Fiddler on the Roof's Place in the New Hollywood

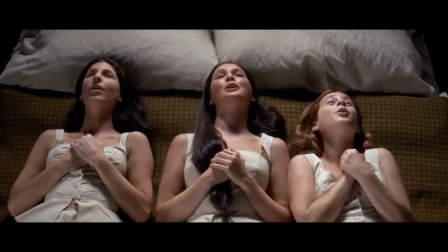1467s
The ending of Matchmaker specifically feels like a subtle subversion of the way many women had been treated in big movie musicals up to that point.
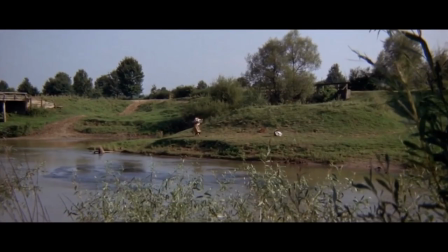1475s
The song rejects the idea that these women are prizes to be won by the men of the story, especially without their consent.
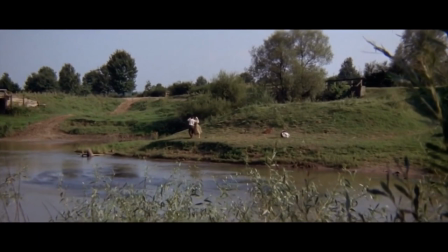1481s
The plotlines around Zeitel, Hodel,
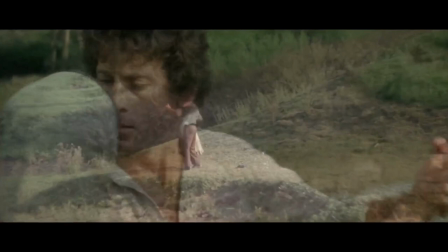1483s
and Hava give them the agency to push against their predetermined destinies and the cultural systems in place in a way that felt incredibly timely,
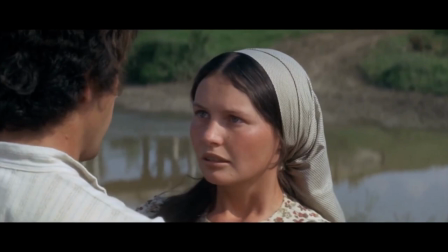1491s
and still reads to many as timely.
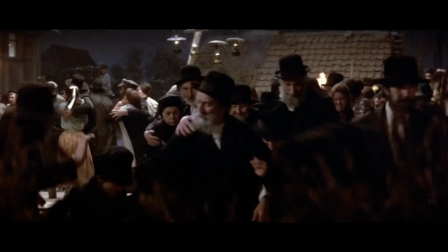1493s
In addition, the first act of the film adaptation of Fiddler ends with a pogrom, an anti-Semitic riot that was commonplace in imperial Russia.
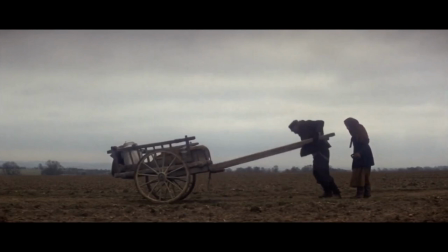1501s
This imagery in the film would have felt unfortunately prescient to audiences less than 30 years removed from Nazi Germany.
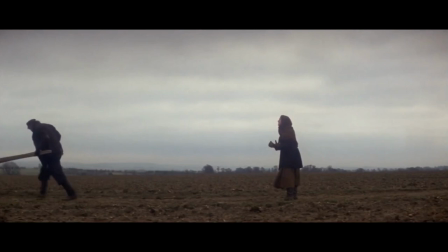1508s
Act II includes a wide variety of tragic moments,
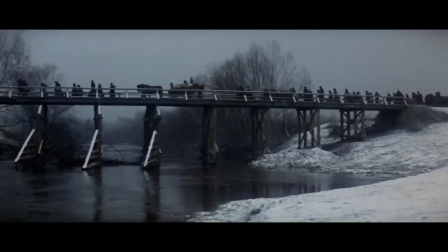1511s
including Tevye disowning one of his daughters because she decides to marry outside of their religion and the entire village of Anatevka being displaced from their long-time home.
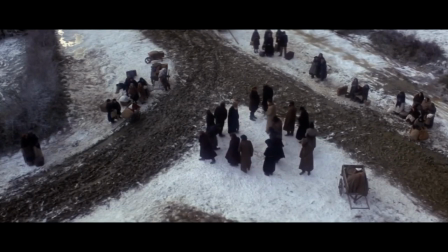1520s
Fiddler was not the first musical to have a downbeat ending, but it was rare for a musical to be so candid and political in its portrayal of tragedy.
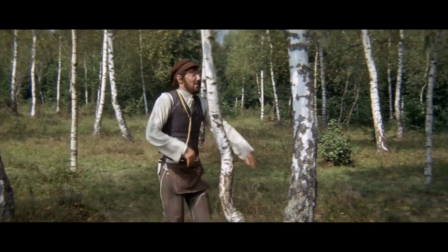1527s
Finally, Fiddler's color palette is decidedly muted.
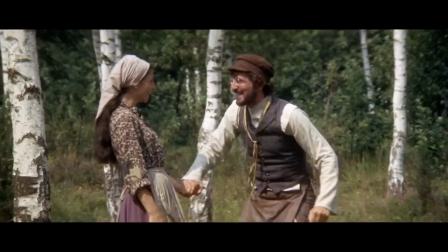1530s
This contrasts greatly with the vibrant color palettes of classic MGM musicals and roadshow films of the 50s and 60s.
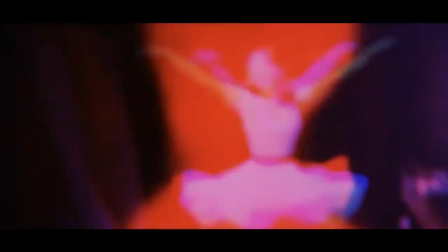1537s
Even West Side Story, the most prominent musical tragedy up to this point, is soaked in vibrant reds and utilizes abstract dreamlike imagery.
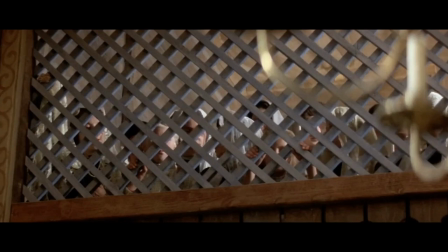1546s
Fiddler, on the other hand, utilizes a lot of brown and green. These earth tones help to ground the village of Anatevka in reality, indicating that the story,
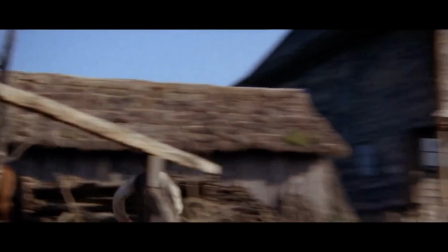1554s
despite its musical nature, is rooted in its very specific version of history and culture.
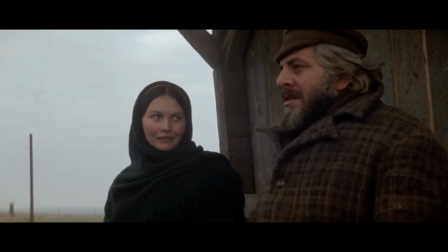1559s
These characters become real people with a specific way of life that's in danger of being threatened.
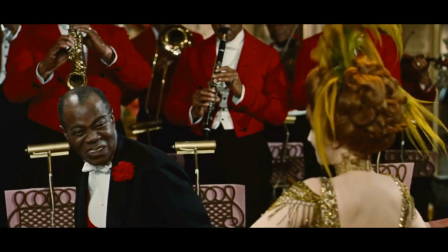1565s
If we look at three major sequential movie musical releases, we can see this transition play out in real time.
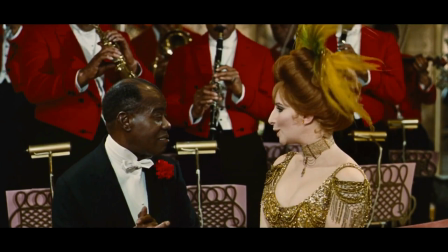1571s
The first, Hello Dolly, released in 1969, uses the high glamour and opulence indicative of old Hollywood aesthetics,
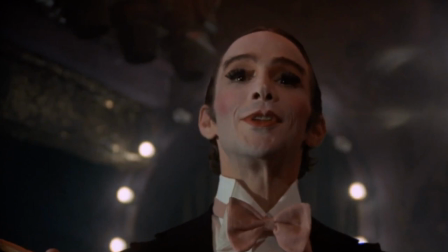1578s
dripping in jewels and, at that point, out-of-touch nostalgia. The third, Cabaret, released in 1972, is grimy and creepy,
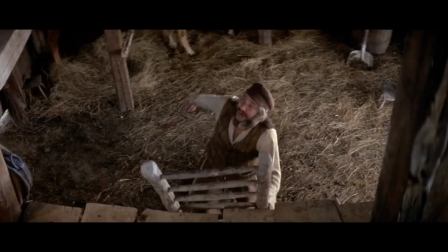1587s
utilizing the smoky haze of the Kit Kat Club and the backdrop of the Nazi invasion to paint an undoubtedly dark picture.
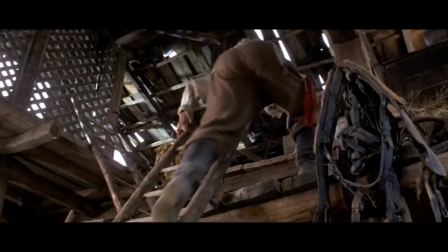1593s
Between the two, Fiddler utilizes its natural aesthetics, snow, villages, grass, and dirt,
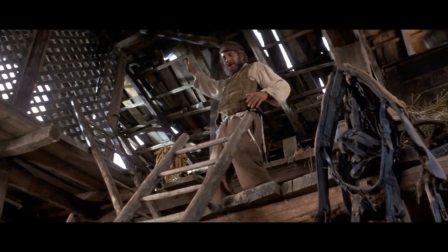1599s
as well as its unique music and story to almost reset the movie musical entirely.
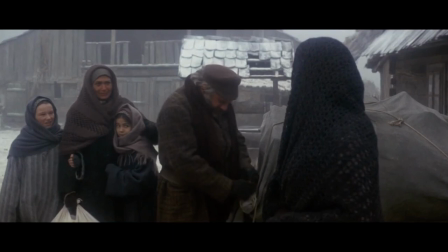1605s
Fiddler acknowledges the past and the future, more or less saying it's time for some new traditions,
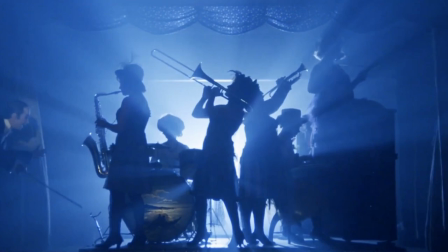1611s
creating the path for Cabaret and films like it to succeed after Fiddler's release.
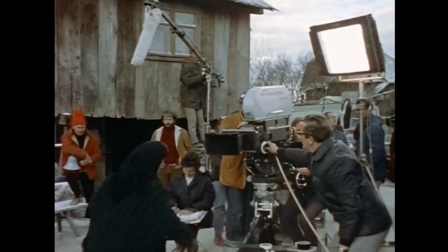1616s
Norman Jewison, who directed both musical television and filmmaking that was in tune with the zeitgeist,
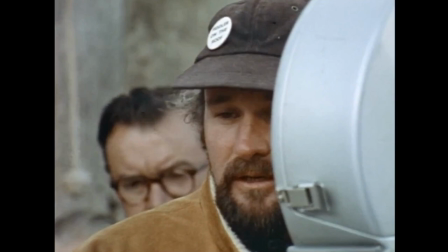1621s
created a film that was so in tune with the steps a musical would need to take in order to play well in the new Hollywood.
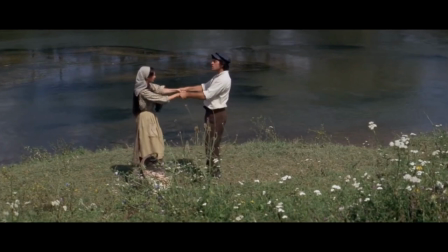1628s
He embraced the classic traditions of the movie musical and moved it into the new era of filmmaking,
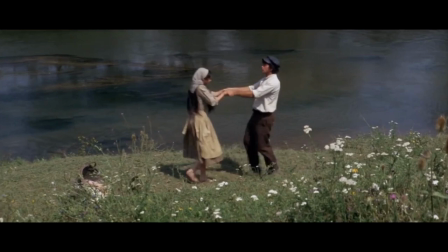1633s
utilizing real settings, little-known actors, and the grand scope of the stage musical's content and runtime.
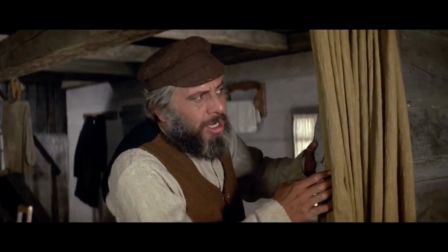1639s
He embraced the highs and lows of the music, the arcs of the characters, and the movie musical form itself.
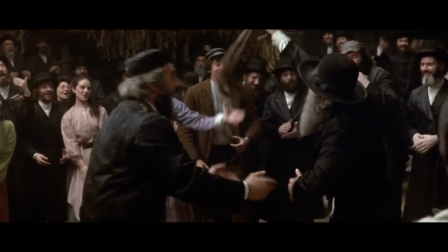1645s
Fiddler on the Roof is both old and new, classic and contemporary.
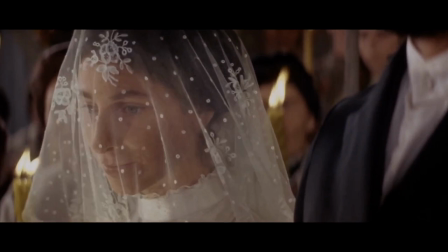1649s
It has show-stopping songs that stick around in the audience's heads, and it utilizes them in ways that maintain a level of diegetic realism.
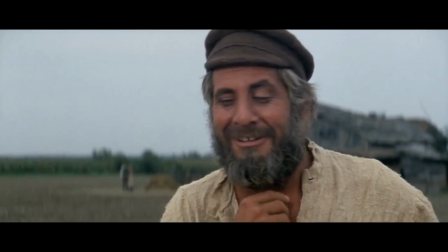1657s
It was, I'd argue, the necessary step to firmly move the movie musical into the new filmmaking landscape.
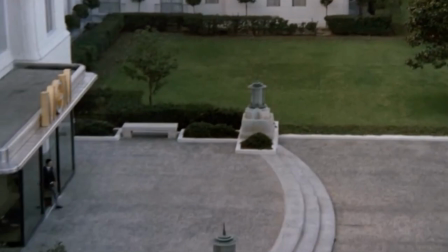1668s
About three years after the release of Fiddler on the Roof, Mimgium released a compilation film entitled That's Entertainment to celebrate the studio's 50th anniversary.
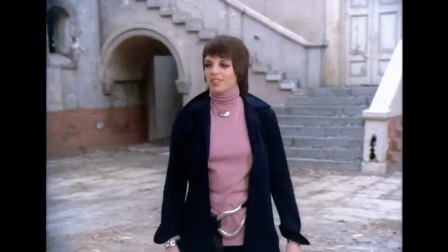1676s
Throughout the film, various stars of classic movie musicals showcase clips from the various successes of MGM's creative output during its heyday.
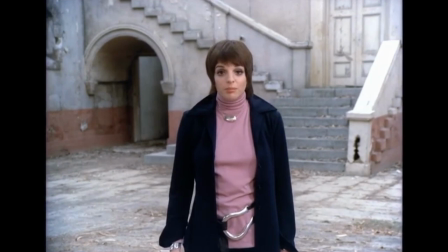1684s
As the stars introduce various segments, they walk around the famed MGM lot, which looks almost unrecognizable in its state of disarray.
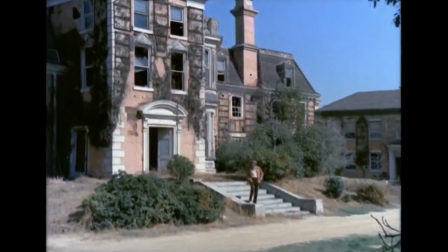1692s
The film, in essence, becomes a melancholic recognition of how much the classic movie musical had become a relic,
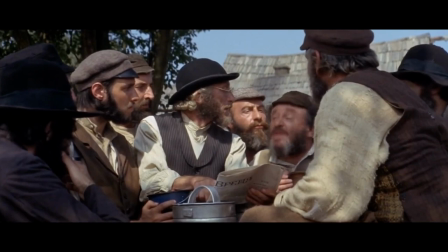1698s
visible through the ruins of the once glamorous gilded studio. MGM's Xanadu had met its rosebud.
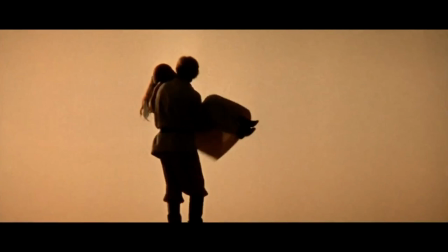1706s
I don't know if Norman Jewison knew he was making The Last Great Musical Roadshow.